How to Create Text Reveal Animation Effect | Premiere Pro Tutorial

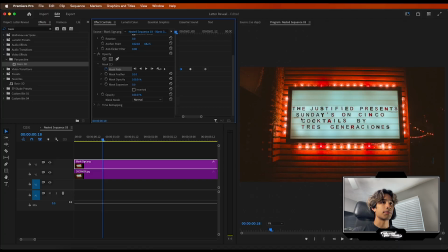And then we're going to go a couple keyframes before that and we're just going to move it up all the way to the top so let's just do that we're going to select the invert check box and now you see we play this out boom we have this nice text reveal effect it looks pretty cool if you ask me now you can of course do this sideways left to right if you want i'm doing it up and down just because that
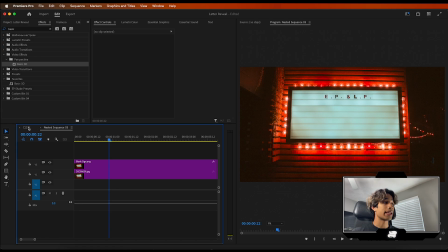fits our case scenario the best now we're going to go back to our main composition right here of the nested clip layer and let's go ahead and create some animations this so we have this cool effect that starts right around here i'm just going to create a marker so I know where it starts. And now let's go back to our main composition with the nested clip layer. And we're going to go to our transform.
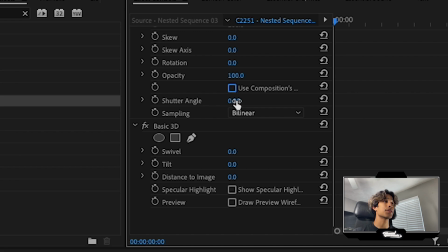And we're just going to unclick use composition shutter angle and turn the shutter angle up to around like one. Actually, let's do 240. That's like using my sweet spot. Now shutter speed composition is basically just the amount of motion blur there is.
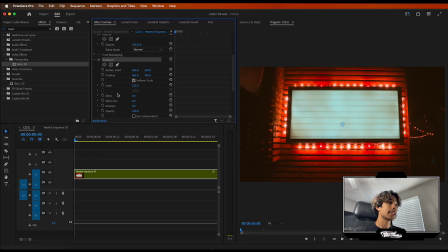So the higher that the shutter angle value is, the more motion blur you're going to have. So let's go ahead and create a keyframe at the very beginning of the scale position, just all that cool stuff.
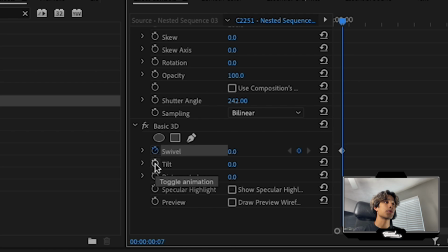And we're also going to create some keyframes for the basic 3d swivel and tilt as well at the beginning so we want it to stay the exact same
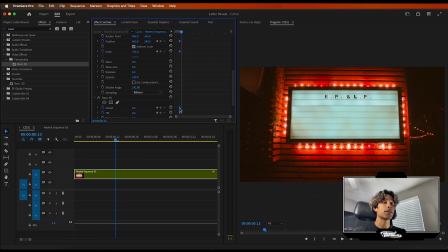how it starts and then once this effect starts revealing we're going to go ahead and have this like camera zoom in animation so that we have a cool like reveal effect with it because as i always say the effect is one part but the camera shake is really the sauce to any
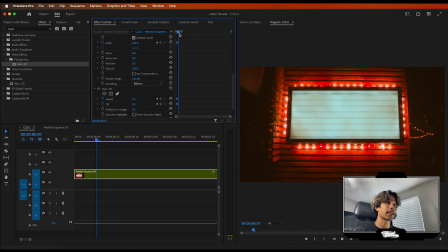visual effects so after we made those first few key frames we're going to go like about 10 frames after and let's go ahead and just zoom
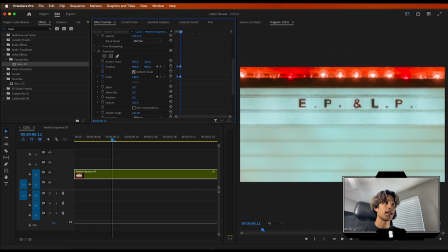in a crap ton we're going to zoom in right here at the top so it's all the at this EPLP.
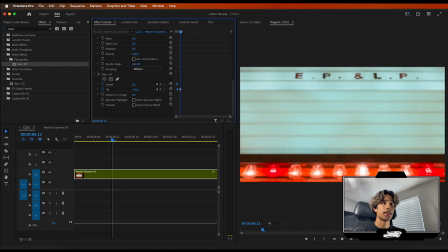And then we're also going to just like tilt this a little bit on our basic 3D. I'm going to create some swivel to it as well.
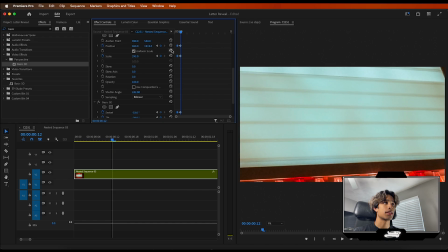It might readjust the position, but that's all right. Cause we can just go ahead and reposition it. And then we're just going to go ahead to our basic 3D and adjust this swivel and tilt. It might readjust it and lock it up. That's actually my fault because what you're supposed to do is you're supposed to add the basic 3D before the transform.
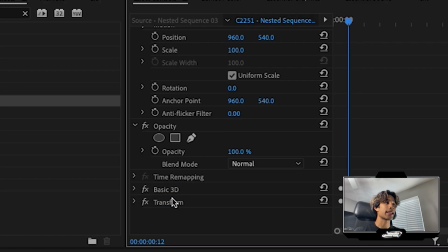That's very simple. We can just go ahead and move it right before by dragging and dropping. And now let's go ahead and mess around with this basic 3D.
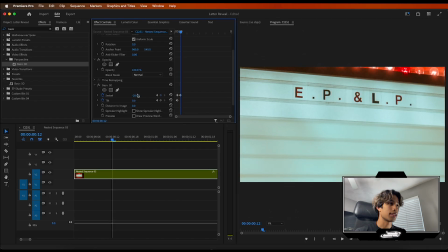So I'm just going to tilt it a little bit, angle it to the left, and then I'm going to tilt it up a tad bit.
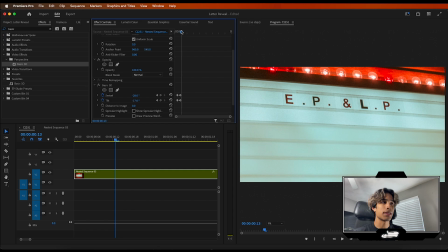So it looks like the camera kind of moves in to the side and you have some angle. So the more like, you know, 3D-ness to that, you have the more realistic you'll feel. So we can play that out and boom, we kind of have this cool little reveal effect. And then what we're going to do is we're going to have it like move down even more. So we're going to create another set of keyframes at the transform right here. So I'm just going to keyframe the position scale.
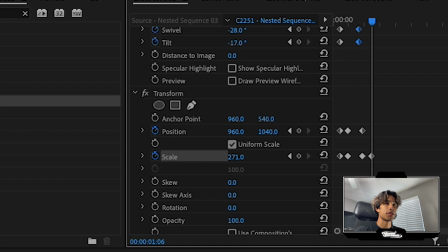Once again, go a couple frames after until it reveals and I'm going to zoom out just a tad bit and zoom all
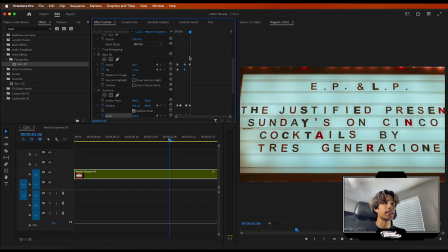the way down right here and then I'm just going to go ahead and readjust the swivel keyframe to the normal setting now you can see we put it out boom we
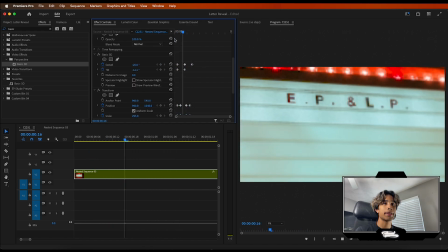have this nice cool like text reveal effect with some camera movement now if that reveal animation is too quick you can always go
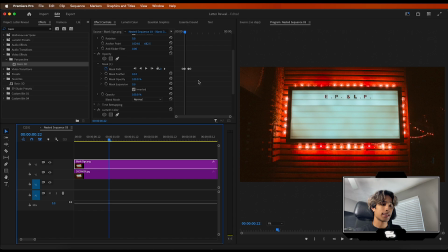ahead and change that in your nested layer by just go ahead and readjusting some of those path keyframes so we can zoom in a little bit and just give it some more space so that we can like see the reveal animation just a lot more and the slower you have it the better the
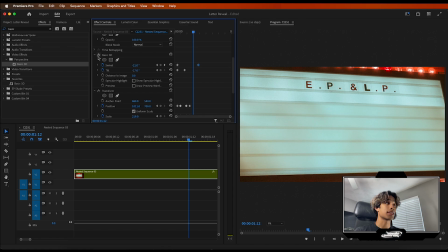effect will be to make the camera movement feel a little bit more natural i can just go ahead and hit the drop down on swivel and tilt and then
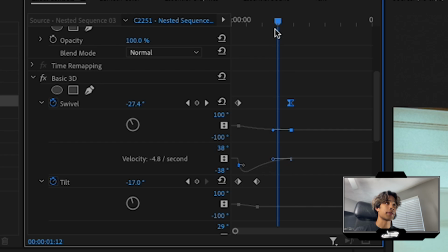i can just go ahead and drag this anchor keyframe to make it feel more like bezier and boom now we have this nice like smoother camera feel to it and i can do the same with the tilt as well so now if you play that out the camera shake is a little bit
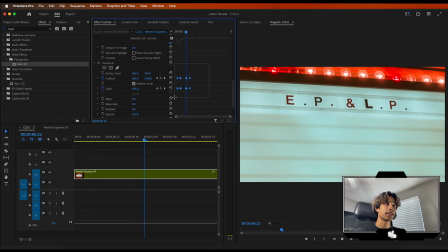more natural i can do the same with the transform effect as well by just selecting all these keyframes right clicking them and temporal interpolation. And I'm just going to click the easy ease in keyframes. So now we have some more like smoother camera shakes.
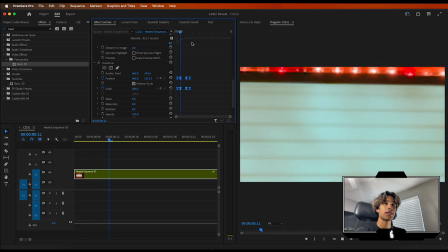It's very minimal, but it gets the job done. And now we have this cool like reveal effect. I'm going to go ahead and readjust these keyframes so that it zooms out when the bottom paragraph is revealed.
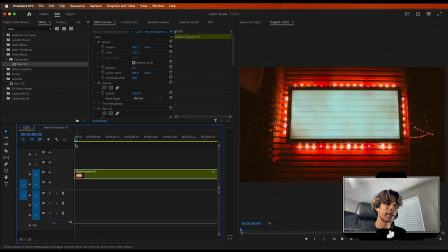Last but not least, we're going to add some like camera shake hits to it to just make it feel a lot more like intense and hype style edit.